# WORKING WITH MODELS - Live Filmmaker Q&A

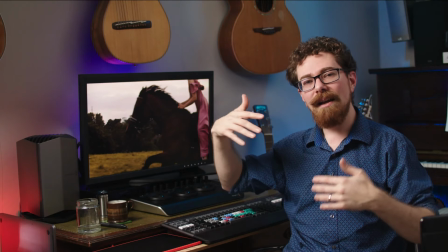So she was happy with that.
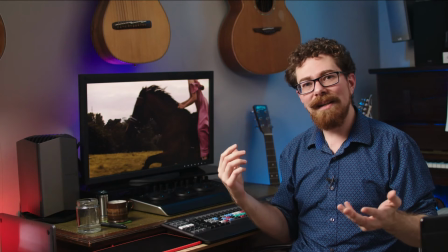It's like you do what you can to set people's minds at ease, but at the end of the day, we're not going to use anything that's compromising.
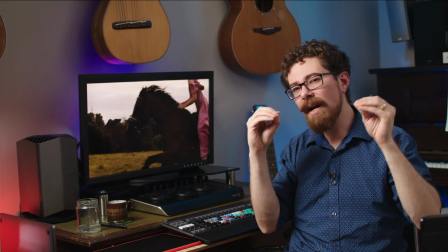And there's this fine line, I think, in fashion between
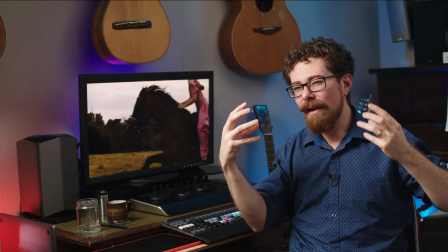when I'm looking at something, and this is going to sound a little bit like you know what you want out of it for it to look kind of slightly.
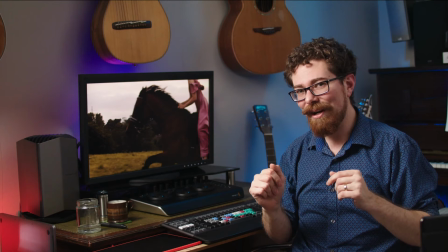If anyone has seen Boogie Nights, it's like sexy.
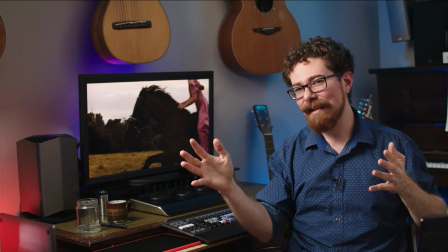We want to make it sexy. I want to do it a little bit more sexy.
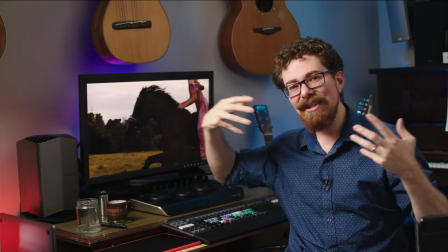That whole thing that he does with his speech on how he's going to try and, he's got an idea for how he wants
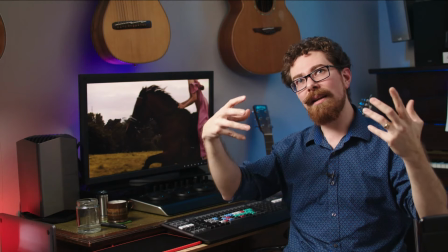this. We know what we want visually, and we know why we want people to be in certain poses.
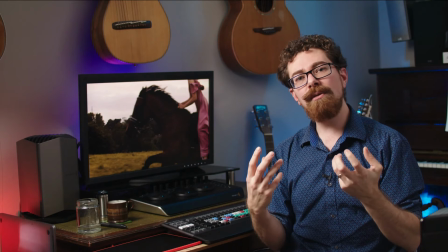It's to evoke a certain feeling. So sometimes you do want it to skirt on the edge.
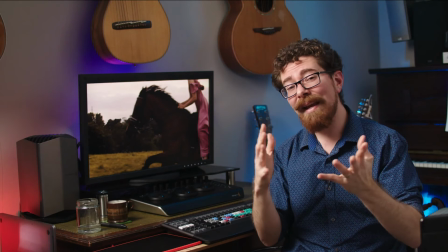And nudity isn't necessarily anything to shy away from. We don't really do it.
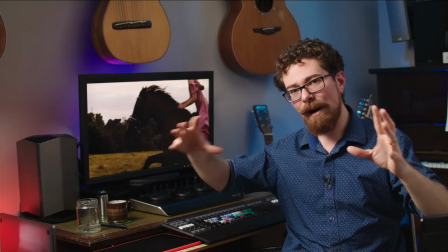But in the right place, in a narrative context, yeah, nudity is fine.
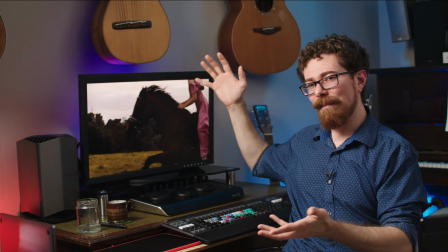But not for any of these kind of films. It doesn't really play a part in anything that we're doing.
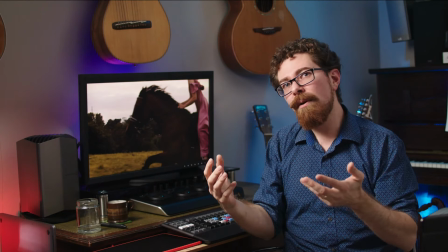So when you're approaching that, you do know that you want things to be on the edge of revealing.
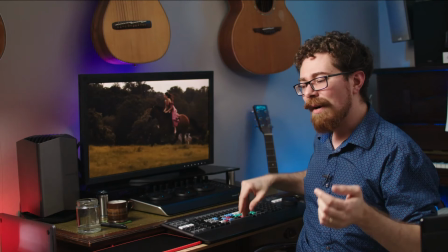That's the whole vibe. That's the whole kind of, she's riding off, if we're going with that sort of narrative thing,
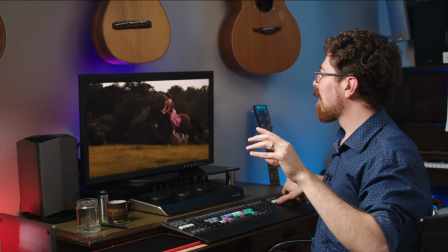Jane Austen-y thing of her galloping off to see, I don't know, Mr. Darcy or whatever at the end of
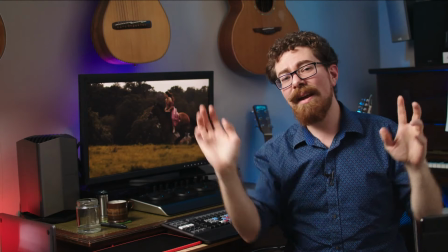the film, and it's all hair flying and dramatic and sort of like dress flying. It is that kind of yearning vibe that you're going for.
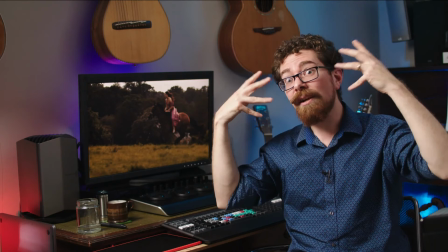This is getting deep. This is just the psychology behind the kind of shots that I want to see, obviously.
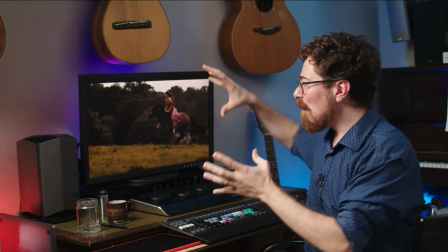But when you're approaching it, that's what you've got to sort of deal with.
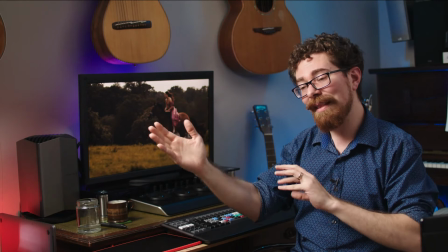You've got to deal with that balance of, well, we need that, but we don't want the model to feel exposed.
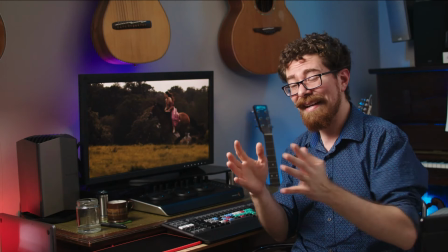Just chat through it with them. Make sure they know what the goal is. Make sure they know that that isn't the goal, and we're going to stay on the right side of tasteful with it,
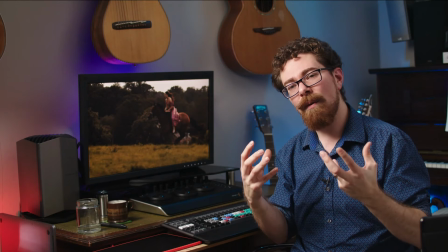but it has to have that frisson of edge about it. Otherwise, everything just becomes really bland and not risky.
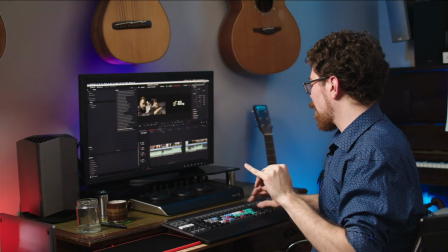Now, skimming on, probably gone on, oh my god, I've gone on for an hour and a half again.
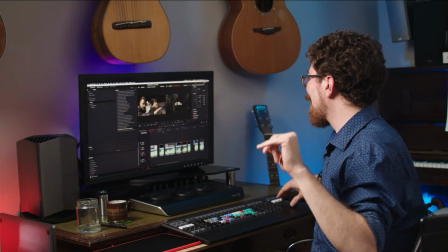Look at that. I'll wrap it up. We're nearly at the end of these things.
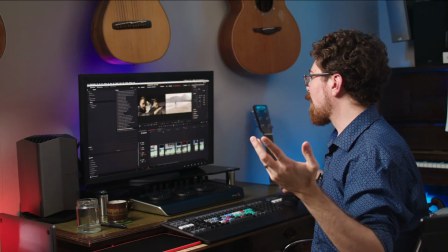So we have shot all over the world, obviously saw all of those different places and worked with lots of different people.
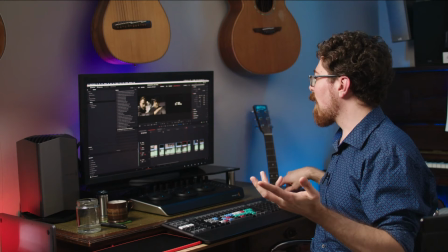Every shoot is different, and the way that we approach different shoots with different models, it's always got to have a certain rhythm to it.
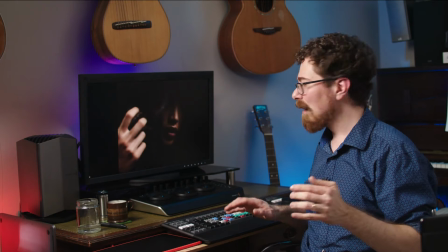And I want to just finish off with a couple of studio shots just here, because this is lit and we are controlling things.
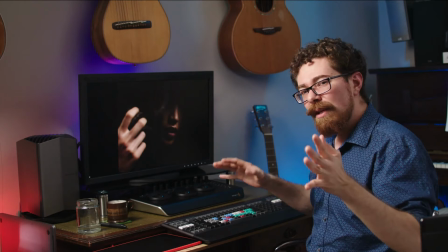Just going to check what day, Instagram, yeah, we've got that. So when we're doing these shots, it's all about the mood and the movement and the turning to camera.
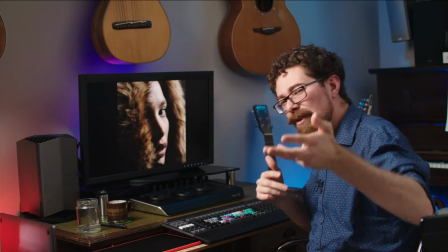And that yearning look, I've just spoken about it, so it kind of fits in quite nicely.
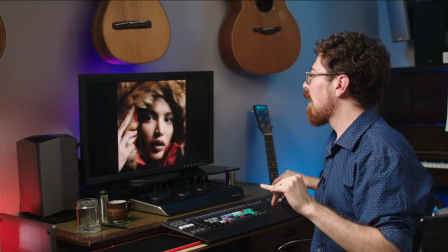The model here is looking direct at the camera, and she's just sort of slightly longingly
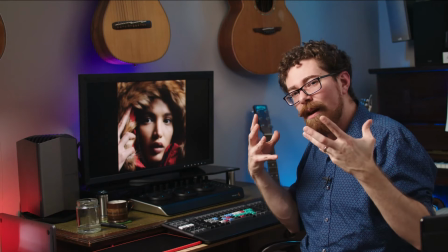looking, and it's out of focus, it's really close, really intense feeling.
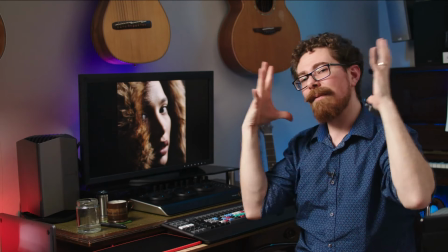And she's just enveloped and framed by all of this.
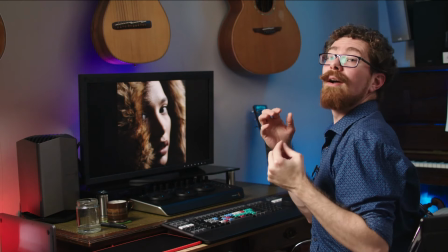So when I was talking to her, I was saying, I want you to look, but you're slightly off, and you don't always hold that gaze.
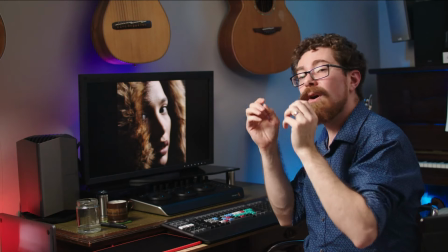You can let it drift off, away.
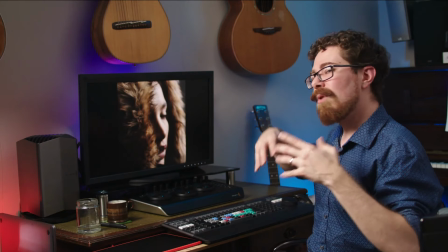It's almost dreamy, just sort of vibe to it, where you're just sort of closing your eyes and going off.
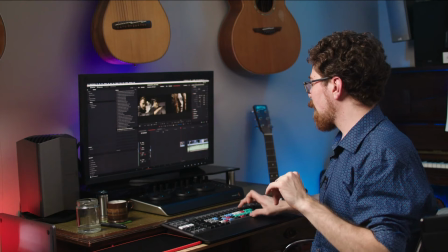And there's another example of this where we're shooting in LA.
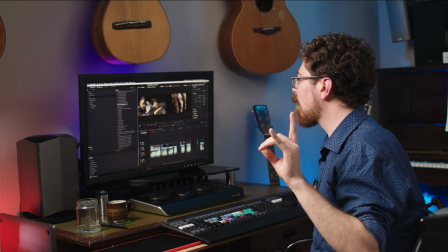Just pull up that timeline quickly, because I think it would be cool just to jump into that one quickly.
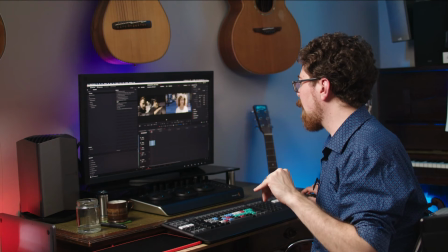And we were working with Brittany, where are you, Brittany?
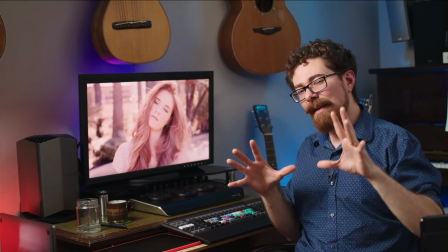Now I needed something out of this shoot to make it feel right,
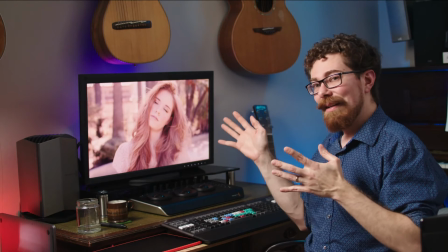and that was actually got by going overcrank to the extreme.
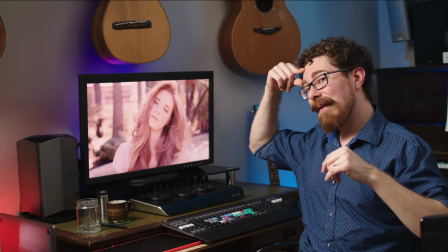So I went to 120 frames, and I just said, what I want you to do.
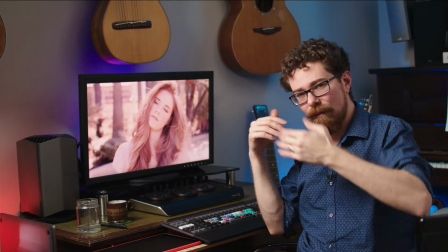And we're in the middle of this park, and we've been conversing, chatting online, and working out what we're going to shoot.
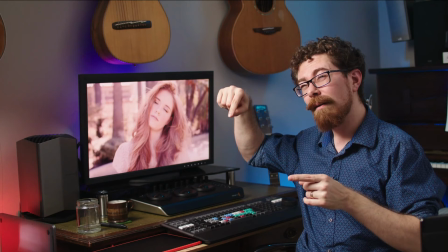But I just met up with Brittany's, I think we met in Beverly Hills Hotel,
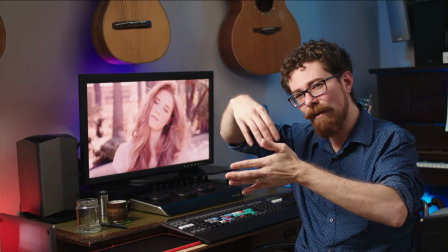really iconic place just there, and we're just outside on all the boulevards. So we kind of chatted through what we're going to do, working up and down there.
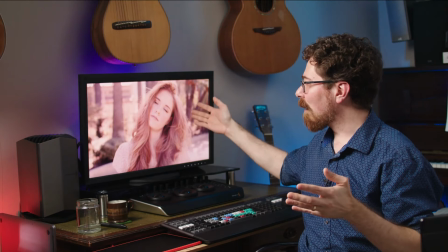And then I said, let's go over to that park where we can get a little bit more shade and we can get a bit more distance
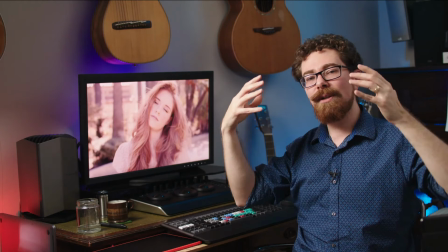with some trees and things in the background. And all I want you to do is just close your eyes and kind of just nod off and do
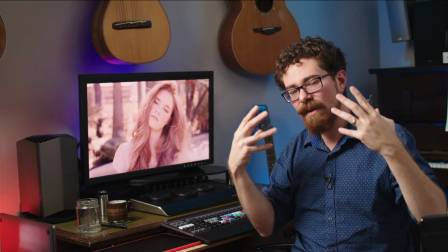it for a while. And it's important to do this kind of thing where you can give them like almost an exercise to do.
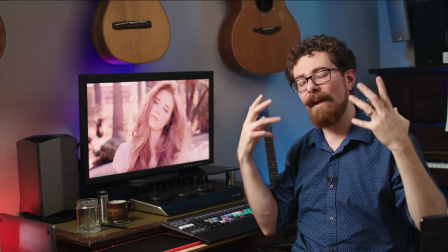So she's just closing her eyes, and I said, just like focus on your breathing and just kind of nod off,
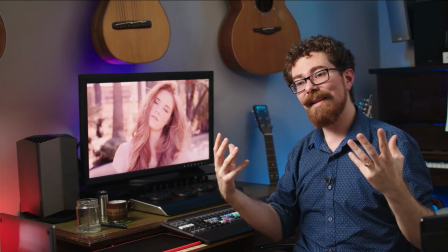and then just move your head slowly around and then open your eyes. And it gives you this sort of moment of meditation.
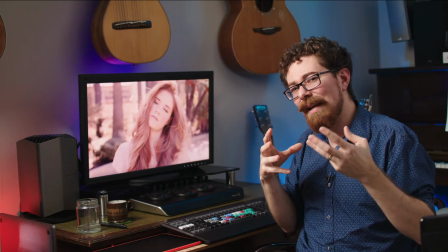And when you run over crank on it, it can really make it feel soulful.
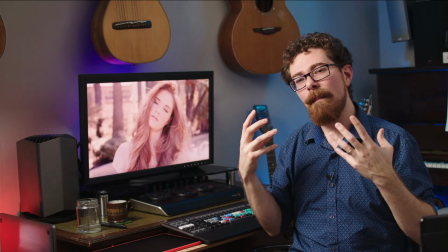It's a bit like the hair shoot at the beginning where the model's moving, but more focused on just that dreamy state.
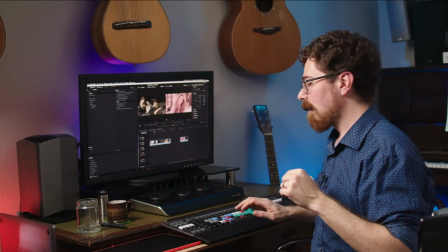So I'm going to play it through for you. So full screen this, cut to that.
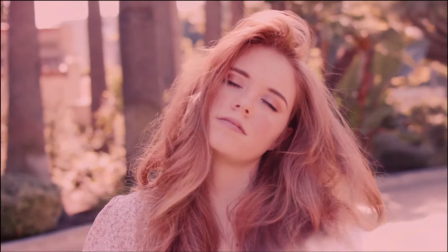So we're just getting that sort of thing where she's just almost nodding off,
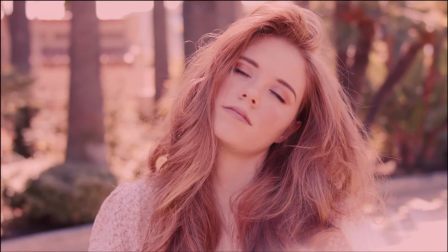and it interplays really nicely with the other shots that we're getting here,
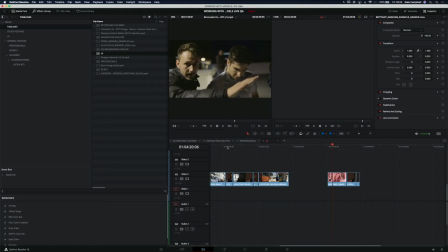which, going back to the overcrank thing, these shots are mostly not overcrank. So we've got little bits that are, little bits that aren't. Some of them have that slightly frenetic feel.
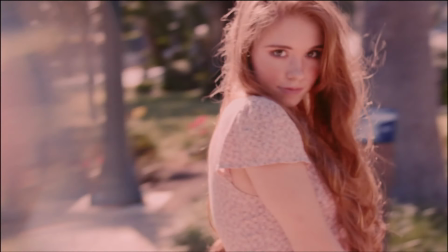I think I might have maybe brought that back up to speed.
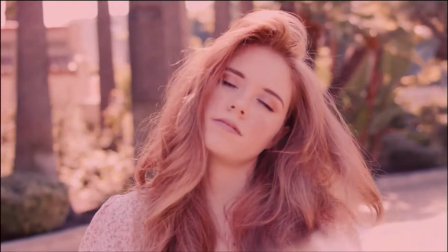So maybe it was 50 to start with, but I wanted that contrast between the dreaminess.
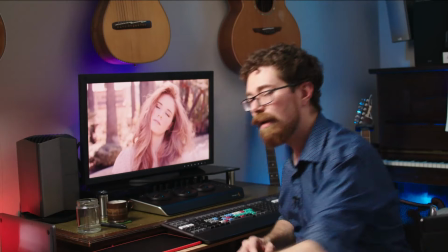Now, it took a little bit of time to actually get Brittany in the right space for this.
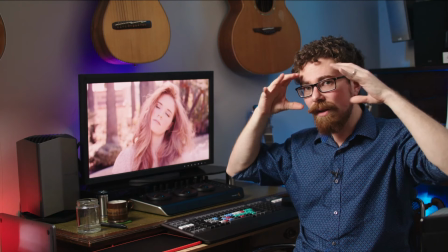We were working a lot with it. I wanted the shades on because I needed that vibe for the shoot.
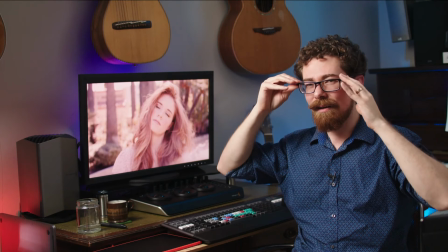And it was really sunny, and I kind of wanted to make sure we didn't have any harsh shadows across her eyes and that kind of thing.
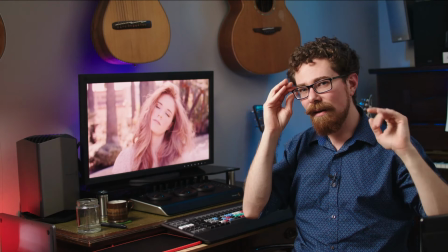So having the shades really helped, but we did a few shots where she was just too dramatic, taking them off.
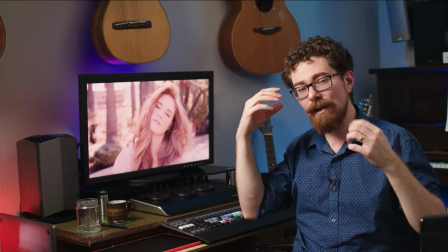And not her fault, you know, she was just sort of whipping them off like this.
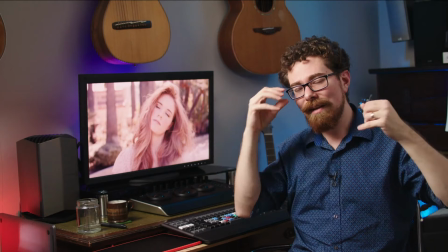And I kind of spoke to her a bit and said, I just need you to be moving a little bit slower with that.
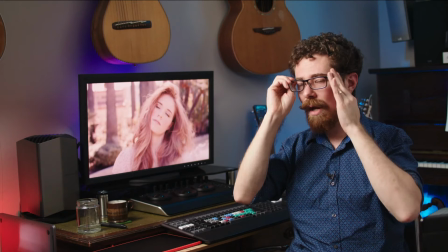And as you're taking them, just be sort of looking down over the top of them.
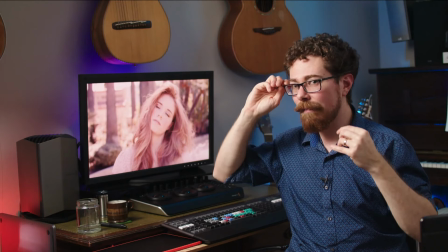So again, we're thinking about movements, we're thinking about where her hand is, we're thinking about how her head's moving as she's going through this.
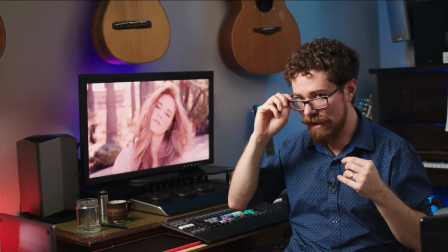So she's moving her head down, pulling the shades down, so you can start to see her eyes before you would see them with her doing that.
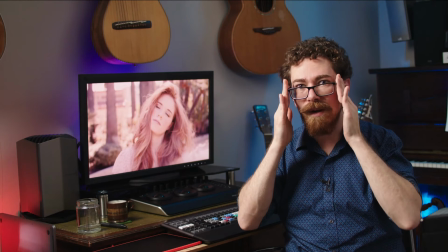This movement can be a little bit sterile. It's just like, look at the camera, look all sultry, and take off your glasses.
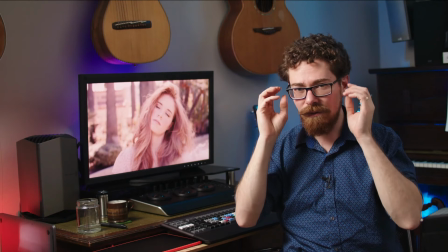It doesn't have anything about it. But as soon as you're sort of more like this, and it's not going to work for me.
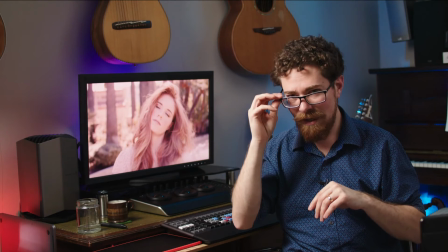I'm not Brittany, and you're bringing your head down and you're twisting your shoulders, and there's a little bit of wind and it's kicking in your hair.
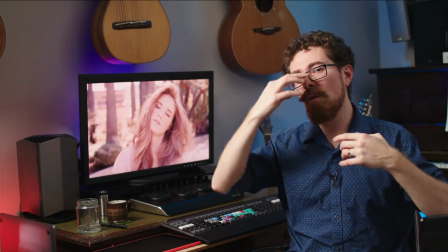It gives it more life. So synchronizing all of these different aspects really helps to sell it.
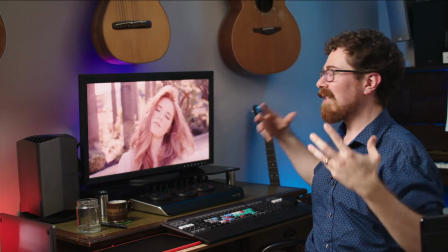And this dreamy shot is just like a bonus that just feels so fun, so awesome.
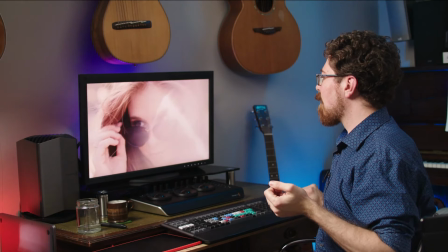Yeah. So these shots took a little while to get.
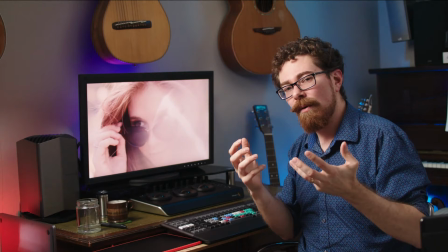They're really simple, but just being able to get your model to do the kind of movement that you want at the speed that you want,
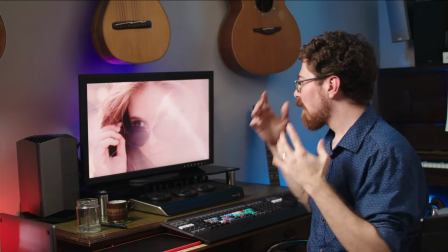with the intent that you want, takes time, and you need to guide them through it. You need to constantly be talking to them
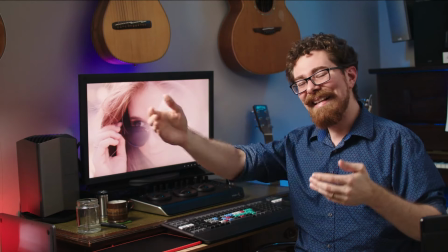and say, don't knock their confidence, say that was rubbish. You know, you're gonna try and make it a nice experience for them.
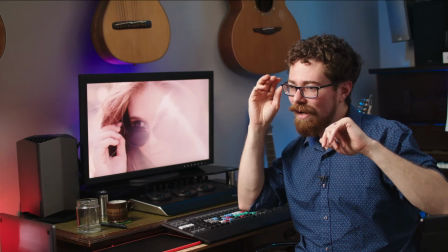So say, oh, that was cool, let's try it again. And what I'm looking for, I was just in slightly the wrong place.
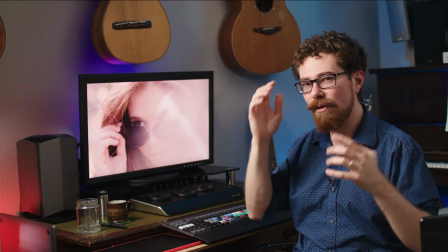I just need to go down a bit. And if you can move your head down as you do it, so you ease them into the kind of space you need them to be in,
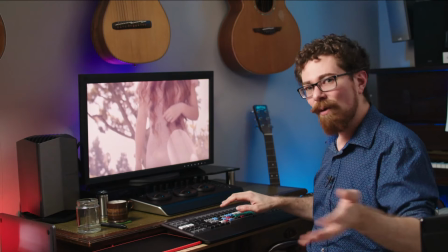and it's not constantly, no, wrong, do it again, no, wrong, do it again.